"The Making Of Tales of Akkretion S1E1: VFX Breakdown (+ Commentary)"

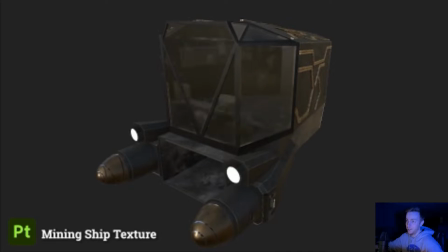198s
So now we're going on to the texturing so I did my texturing inside of substance painter and here you can see better some of the interior elements I was utilizing
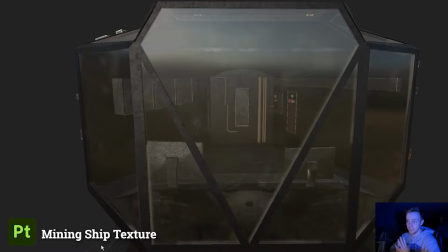206s
a lot of metals and plastics and different emissive materials to give that more sci-fi futuristic look so there's a lot of like
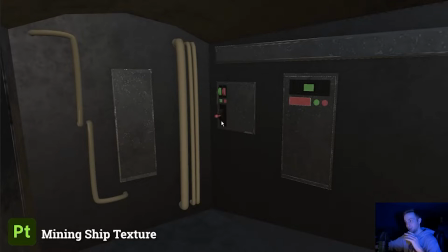213s
gun metals bronze irons you can get a better view of the interior panels I added some different like gauges and knobs and the pipes and everything to try to give it a little bit more of that kind of more like I guess steampunkish feel or more so just that it's more like industrial
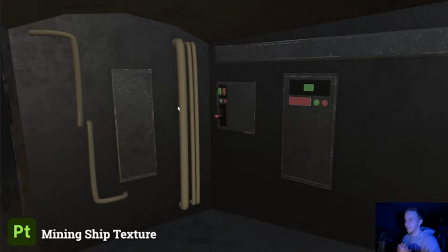231s
and mechanical rather than one of these like really nice fleet ships which this is not because it's a mining ship now i wish i added some more like handcrafted detail where i actually painted the substance painter rather than just kind of slapping on the base procedural materials and substance although those are great
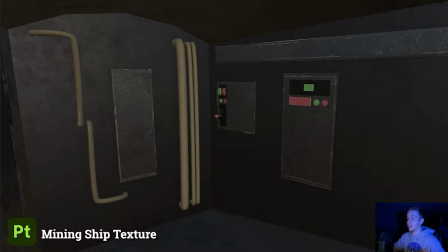246s
and they got me really far i wish i had spent more time adding some like different generators or hand
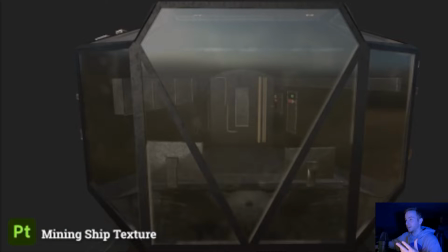251s
painted detail just to give it more of a lived-in look and more personality, if you will, just so it's not that kind of standard looking material. Also, for the future, I want to utilize smart materials more, rather custom smart materials that I create.
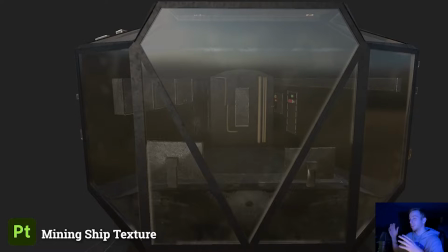266s
So, for example, if I wanted to make a military ship for the same faction or group, whatever I decide to do it with it for the future,
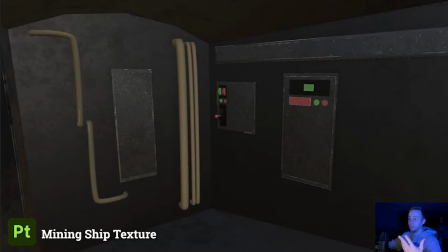274s
that I can utilize smart materials so that instead of, you know, re-copying the materials over or kind of messing up the consistency of the look, I can just reuse the smart material and keep that look consistent across ships that may have a similar origin.
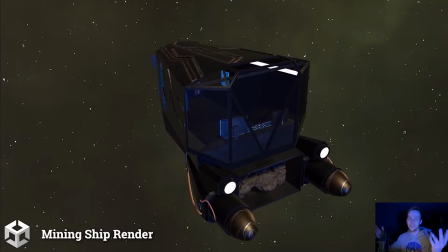291s
And now here's a ship rendered, which is a strong word when it's in UD. I just kind of dragged and dropped everything in. I ended up adding some different elements inside of Uni as well. So I did the lighting. I did some basic UI work. It's not that great, but it's some sort of interface. Also added some different particles.
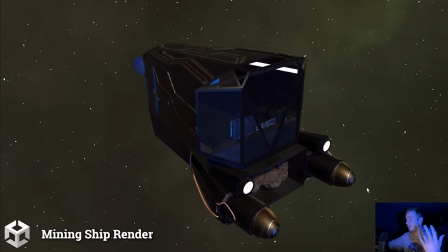310s
So Kind of hard to see here, but you'll see in the cinematic I have like the engine particles as well as the spark particles both of those being pretty much the base uni VFX graph samples But they look pretty good So thanks uni So I kind of cheated when it comes to the pipes because I just kind of kept it a base
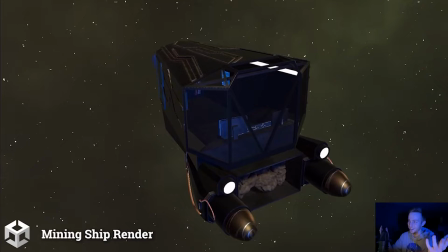328s
looking material Wasn't any detail in it or at least I decided to do that to make it easier I just assigned different materials for them inside of uni Just to give them different colors and kind of that metallic posse look So I think overall I spent like five to six hours in total modeling,
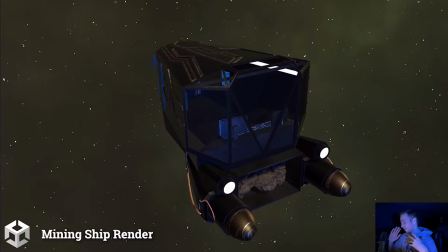344s
texturing, and rendering this. Again, I think it turned out pretty good. I wish I added, you know, more detail, but that just comes with with more time. I also kind of wish I added some more stuff like animated things. So whether I had stuff like swinging like in the background or different moving elements, different like gears and stuff moving.
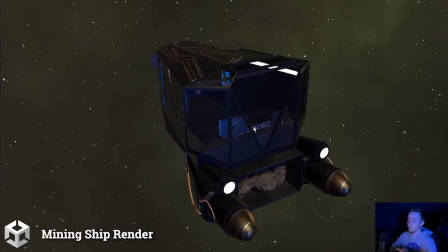360s
Also, maybe just more animated UI and stuff like that. It would just brought the ship more to life. But again, just more time would need to be put into that. um so that's just a future thing okay now uh my favorite part the live action
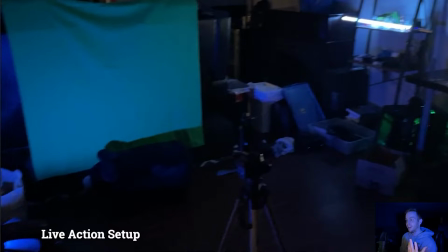373s
bit so if you see the cinematic there's a shot where i i rel me is inside the digital ship so the first part of doing that was filming it so here's my very janky film setup to do all
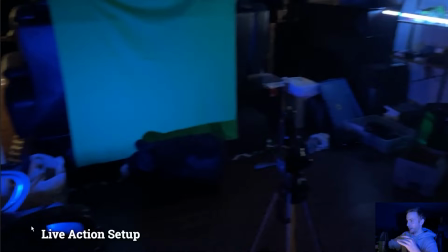387s
this so uh for lighting i have my one blue light which i'm using now on the side as like a monitor light as well as on the other side I
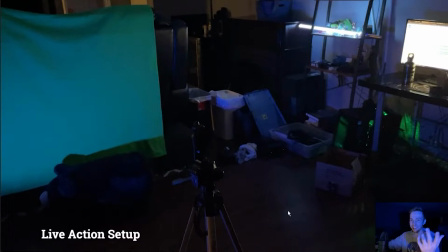396s
used my computer monitor as well as a lightsaber as my
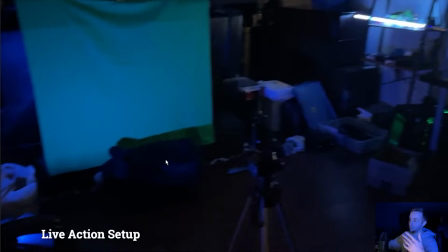401s
backlight. So the white backlight. My tripod here where I'm sitting and I also have a green screen which I'll talk about in a bit.
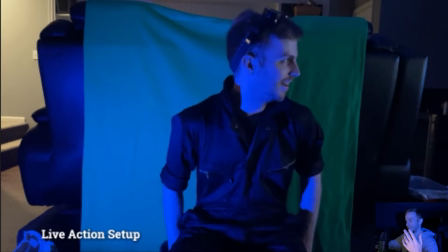409s
And then you can see me here looking really happy because I had all my costume and everything. Here I decided to film this. I bought a jumpsuit so doing my best Amos impression from the Expanse as well as got some mining goggles.
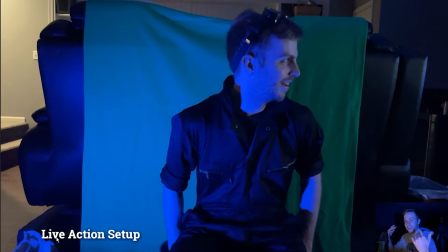425s
It doesn't make sense because I'm inside the ship and I wouldn't even need them but it just adds to the look which I liked. I ended up planning all this out in uni beforehand so I knew generally the lighting and the angle and everything so it made it look a little bit better when in terms of compositing later on.
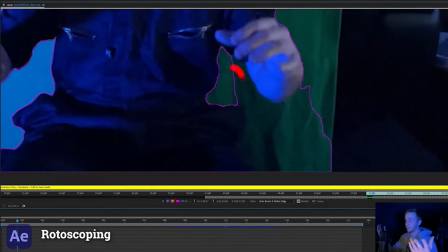442s
So now after I filmed everything I got my shot that I liked the best I went into After Effects and did some rotoscoping.